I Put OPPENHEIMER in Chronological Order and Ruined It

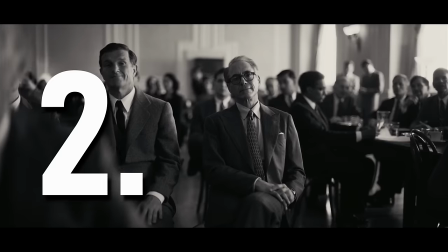In chronological order you have the Manhattan Project, then you have Strauss' past encounters with Oppenheimer,
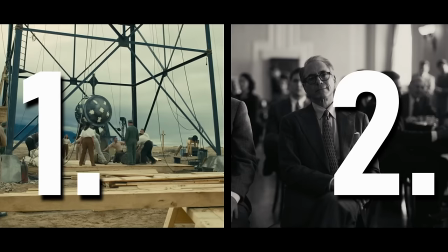then you have Oppenheimer facing his interrogation, and finally Strauss' Senate hearing. Now it's fairly straightforward to It combines Stories 1 and 2 since they overlap chronologically,
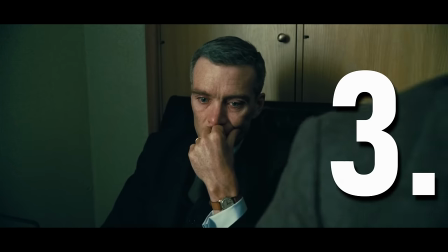and Story 3 is also easy to include because it is told from Oppenheimer's point of view and naturally follows on from the first half of his story.
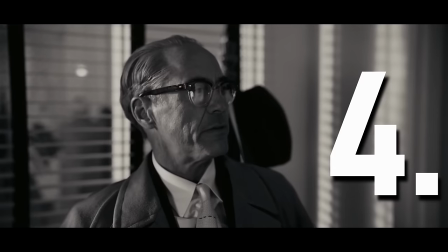But Story 4 is the most out of place, and this is the first example of why this film doesn't work in chronological order.
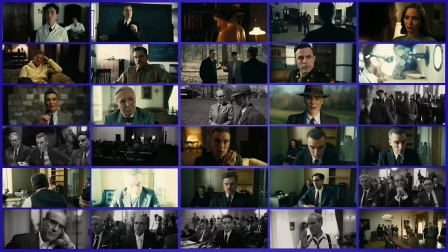When we put the scenes in order, then two and a half hours into a movie called Oppenheimer, just as we should be entering the third act,
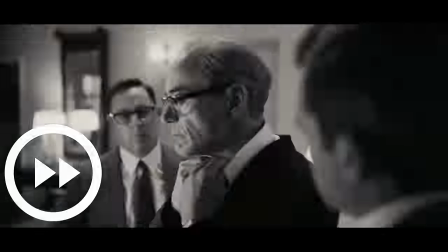we instead cut to what is essentially a short film that treats us to 20 minutes of talking from a character we have barely seen,
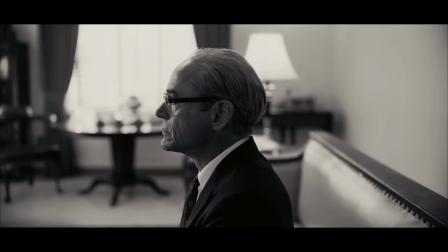then Then round out the movie with him not getting what he wanted, and revealing information we already know.
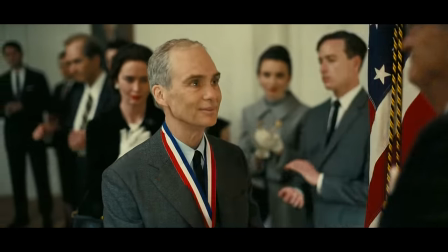Then we conclude the movie with a short epilogue of Oldpenheimer getting his medal at the White House, and end fairly abruptly with Kitty refusing to shake Teller's hand.
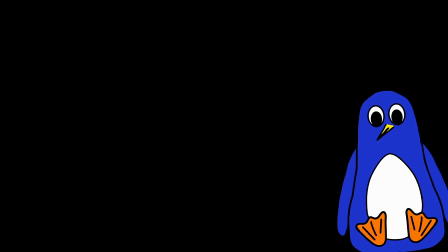That's a pretty rubbish way to end the story, and I know that because it's how the chronological edit ends.
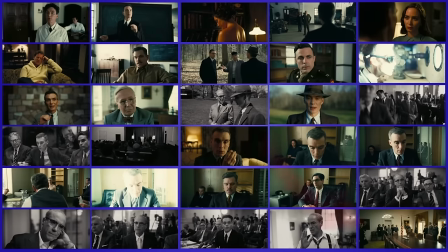I told you, it's a terrible movie and you shouldn't watch it. But it is where the end comes if we put everything in the right order,
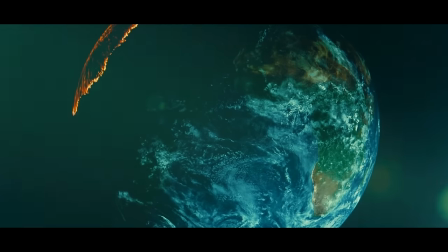and that's a fact made even worse when you consider that Oppenheimer has one of the best endings of all time.
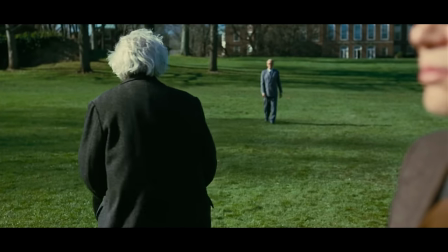So here is where we can find our first lesson in why Nolan arranged the story in the way that he did.
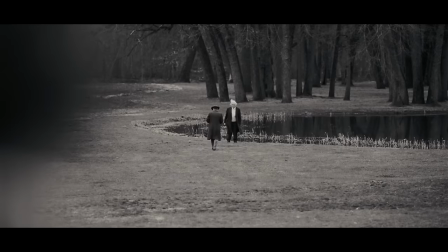He uses the nonlinear structure to control the flow of information to the audience. He did a similar thing in Memento. And my solution to telling the story subjectively was to deny the audience the same information that the protagonist is denied.
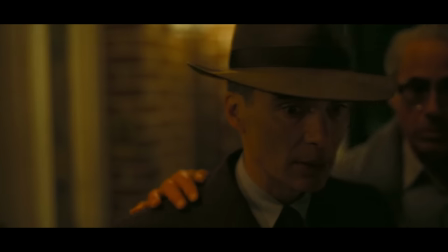In Oppenheimer, Nolan is following the same principle but is mostly doing it the other way around.
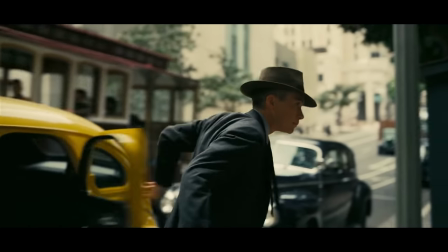With the exception of Strauss' story, Nolan gives the audience more information than the characters have,
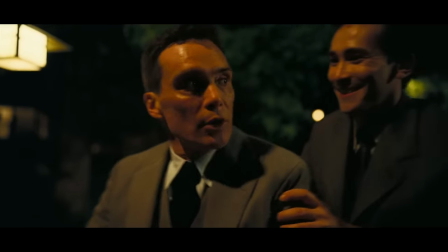and he uses that information gap to either create dramatic tension, or to influence our understanding of a scene or character.
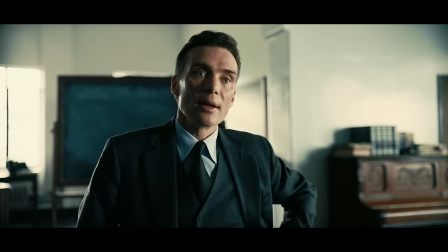And throughout the original film, the main information we have that Oppenheimer doesn't is that we know the consequences of his actions.
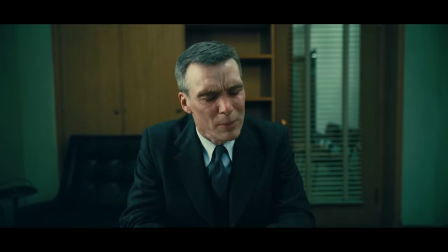Everything we see him doing in the past is coloured by the knowledge that his life, his country, and indeed the world have been forever changed by what he has done,
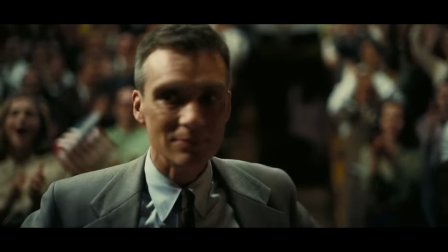and so we are drawn into his character and story as he moves towards becoming the tortured man that we see from the start
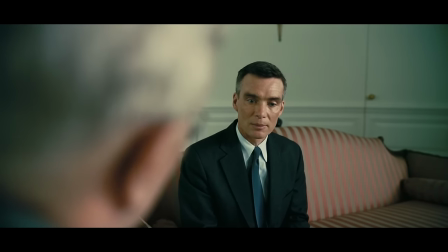of the film.
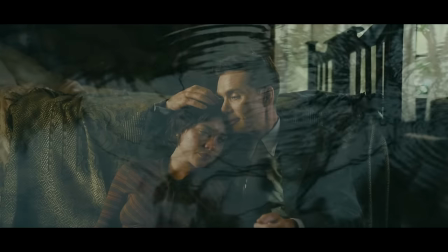By weaving the future with Oppenheimer's past, Nolan shows us the ripples of his actions and decisions not just in the moment, but across his entire life.
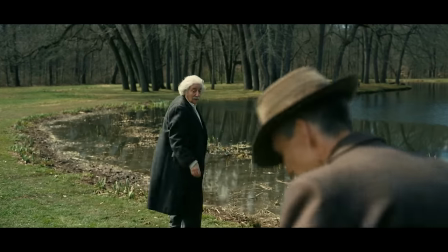That's why the ending is so powerful.
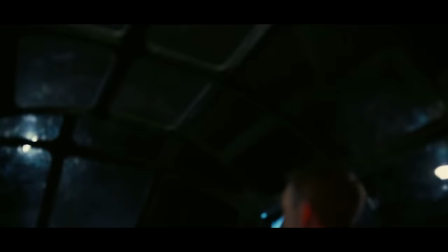In a single exchange, Nolan manages to encompass all of the film's themes while also summarising Oppenheimer's guilt-ridden realisation of what he has brought into the world.
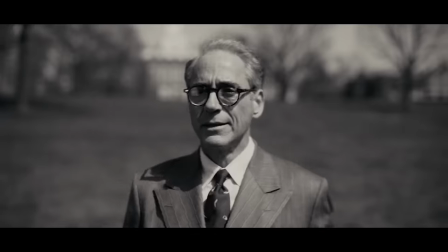It's such a strong moment, and one that the film builds towards for its entire runtime,
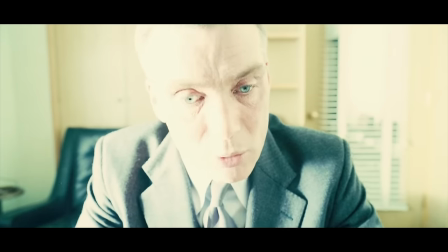and it works because we the audience fully understand how heavy this burden will become on him in the years that are to follow,
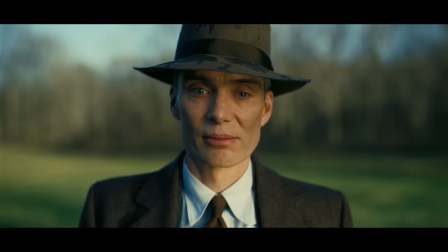something that Oppenheimer himself is only just starting to realise in this moment.
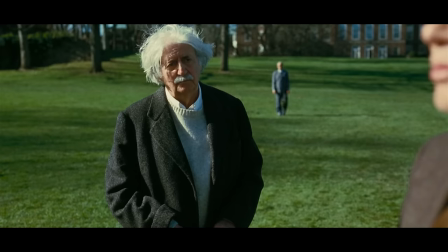When Oppenheimer's story is told in chronological order, this line comes two hours into the film.
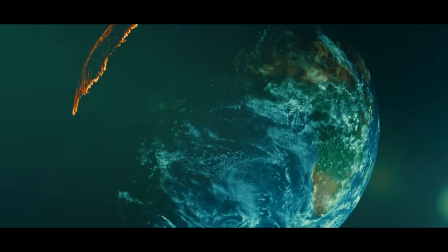It's still a powerful scene, but it's hardly the all-encompassing gut-punch of an ending that it is in the original.
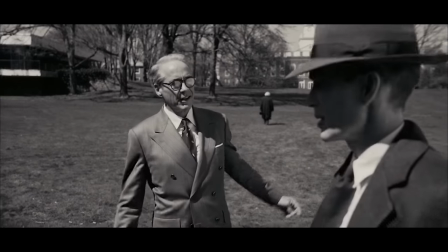Oh, and there's also the fact that instead of letting the moment breathe, we instead just cut to Strauss being snubbed by Einstein, and then back to a friendly Oppenheimer.
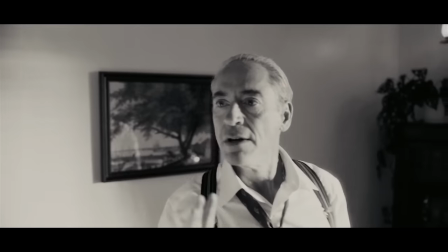It kind of undercuts the impact. And speaking of Strauss, his total fixation on what the scientists said to each other,
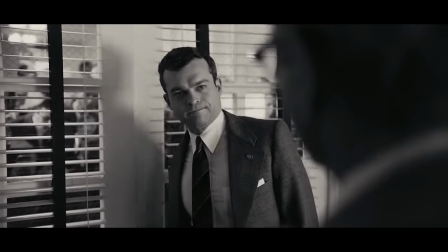a key mystery of the entire original film and his character arc, is totally devoid of tension or intrigue for the audience,
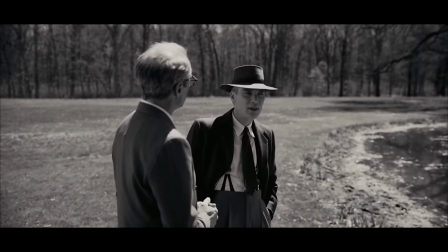because we already know what was said. But we'll come back to Strauss.
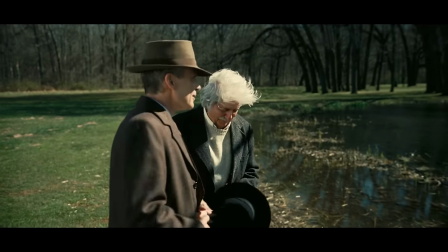The ending is probably the most stark example of how the non-linear structure elevates the story, but the whole film does this.
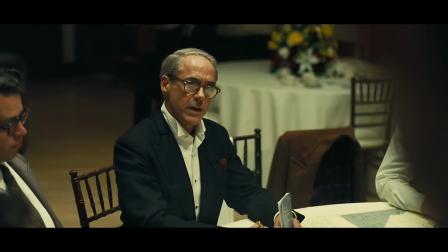A lot of the drama in Oppenheimer comes from the fact that we the audience are seeing the
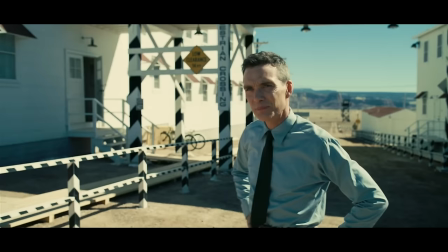longer-term impacts of the character's decisions at the same moment they're making that decision.
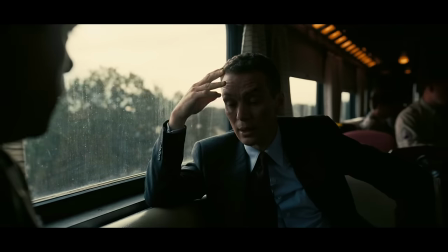Take for instance one of the most tense scenes of the film where Oppenheimer is telling Groves about his meeting with Pash, the security chief.
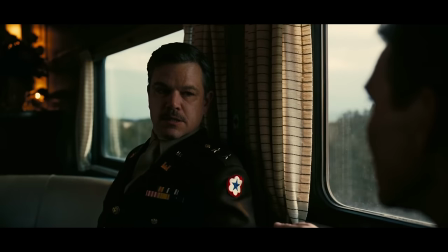We see three timelines here, the meeting itself, him confessing to Groves, and finally Pash and Groves' testimonies to the security panel.
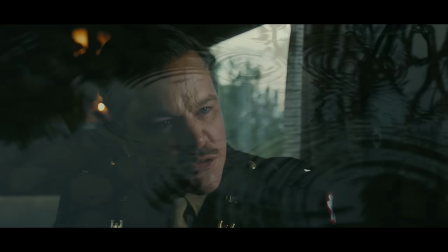In this scene, Nolan shows us the ripples of Oppenheimer's confession in the short,
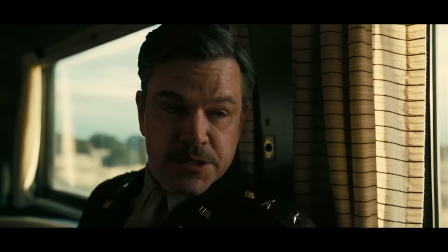medium and long term at the same time as we cut between them, the music building throughout as the consequences of what he has done become clear to him immediately,
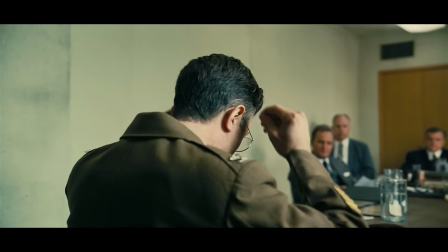and then come back to haunt him a decade later.